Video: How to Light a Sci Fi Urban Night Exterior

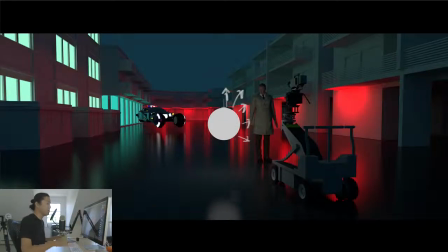LEDs, you just put them in a lantern and you can dim them, you can change the color. It's a lot more flexible. You can change the color temperature depending on the type of LEDs. Really, really nice source. Likely going to put an eye light in the person's eye, and it's just going to add a little bit of white light back to the Talon. This is if you're dealing with like kind of an A-list actor or someone that you don't want to be in silhouette and be all green and red.
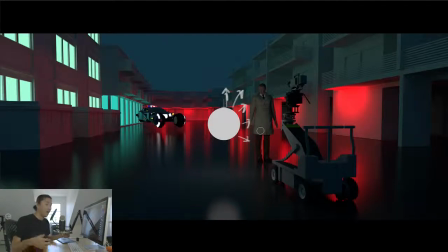I actually got in trouble in a music video for lighting the Talon green and not adding white light, so I would always say have something like this safe in the background. Get ready to pull it out if all of a sudden people want to be able to actually see the person and have them not look sickly and green. But if you're going for a cool dark look, I think that the last look looked really good.
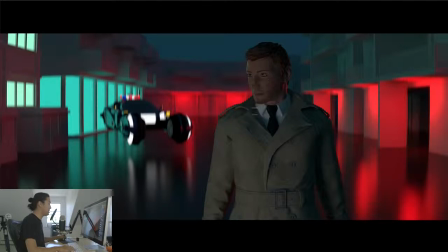So here's our scene with the blue ambient, the white key light from the lantern, our green and red practicals. And you can see how this all blends into a reflection on the floor. That's really key to this. I think you see a lot of this in sci-fi movies where there's shiny floors because the reflections look so cool,
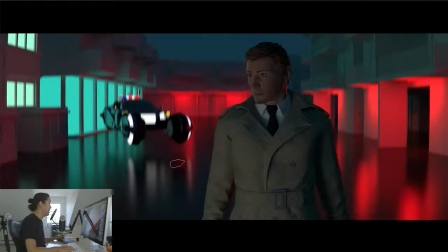they're so glossy, it just makes everything look awesome. And what we could also add here is a flare, but I'm just not going to do it for this demo. I think on some of the artwork I'd released on Instagram. For those of you who don't know, if you like the show, definitely follow us on Instagram. I typically kind of workshop and make kind of fun renders throughout the week to kind of test things out.
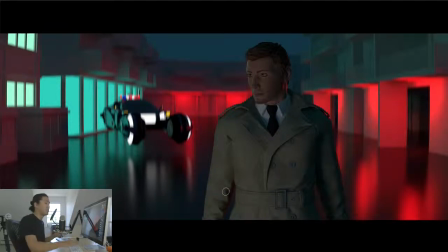And the one I like the best, that's what I typically end up making this show about. On my Instagram and Facebook, we definitely had flares in this, but I'm just not going to add a flare to this scene. So let's go through the whole progression. So that is all the lighting for this scene.
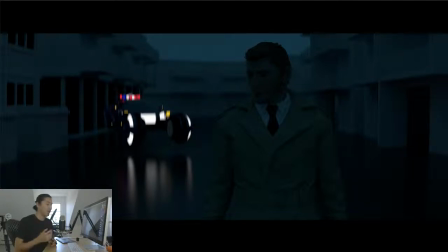We're going to do a quick recap of the different phases of the lighting, and then we're going to look at an overhead to kind of get another view of this scene. So here we are all twilight, all blue ambient light, very dark, but still these fluorescent, these practicals are reflecting in the floor.
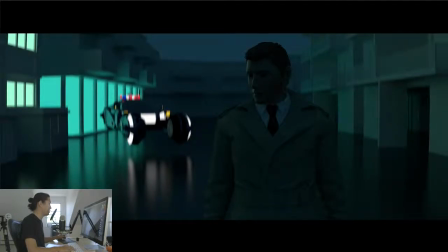Very cool, very sci-fi. Next, we turn on our green window lights. More reflections, green edge light, lights up the building across the street.
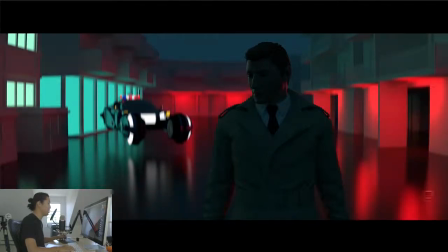Then we add the red lights. The red lights are more reflections and they add a little bit of fill over there. Also, a green rim light on our talent. This would be a very cool dark scene if you can get away with that, kind of like a dark noir or very moody type movie. But if we need to just have it be a little bit nicer, a little bit kinder on everybody, we can add this
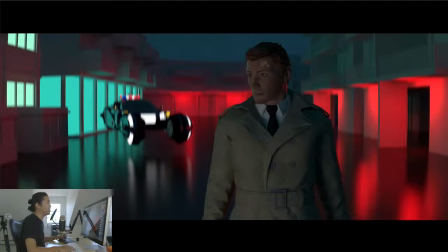24-inch LED lantern and add a little bit of white light back onto our talent. This also, it looks nice. I mean, I think it gives us a reference point to this red and green because we have white light on our talent, and that's always a nice approach.
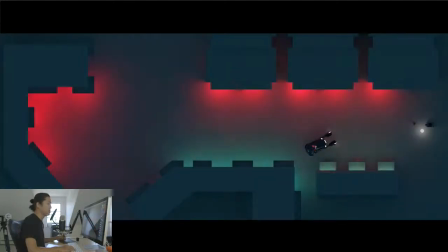So to wrap this whole thing up, this is a little bit new, is we're going to look at an overhead here. So this is an overhead of the set we were just looking at. So very small down here is our camera. This is our talent, and this is our lantern. This is our Blade Runner inspired vehicle, and then this is how deep the scene really is.
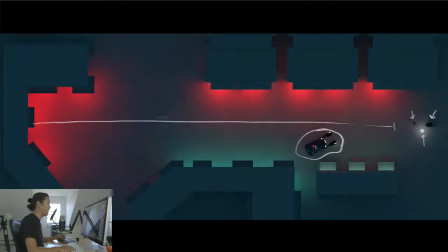I mean, this is a big set. I don't have like the exact measurement. It's looking like a couple 100 feet at least. Maybe 200 feet, something like that. 200, 300 feet. I'll say 200 feet for now. I could have measured it in Cinema Designer, but I didn't. You can see on this side of the scene, we have all these red fluorescents, and they looked very cool.
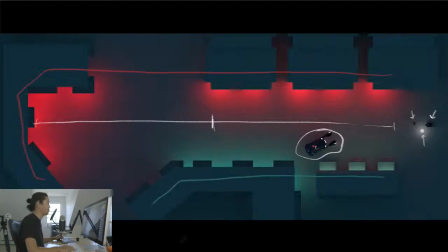And then on this side, we have our green practicals. And that is the lighting setup for this scene. That is the close-up that we were doing on a 50mm anamorphic. So that is going to wrap it up for this episode. I hope you enjoyed looking at this sci-fi urban night exterior and a breakdown of the lighting. I think that if you are doing a one-star production, you need to just go out in the world, in New York City, Times Square, Chinatown, if you're in somewhere that's a downtown where it has a lot of practicals and fluorescence, that you can get this look basically for free. Now, if you're on a 2-star, you still basically have to go find the location. As you get to the 3 and the 4-star, you can either take a location like this and actually put the lights out there and wet the street down, or if you're on a 4-star, you could just build this whole thing on a stage or do it virtually on a green screen. So these lighting principles, these techniques, this concept of lighting, of mixing practicals with blue ambient, this is something that can be done basically almost on any budget.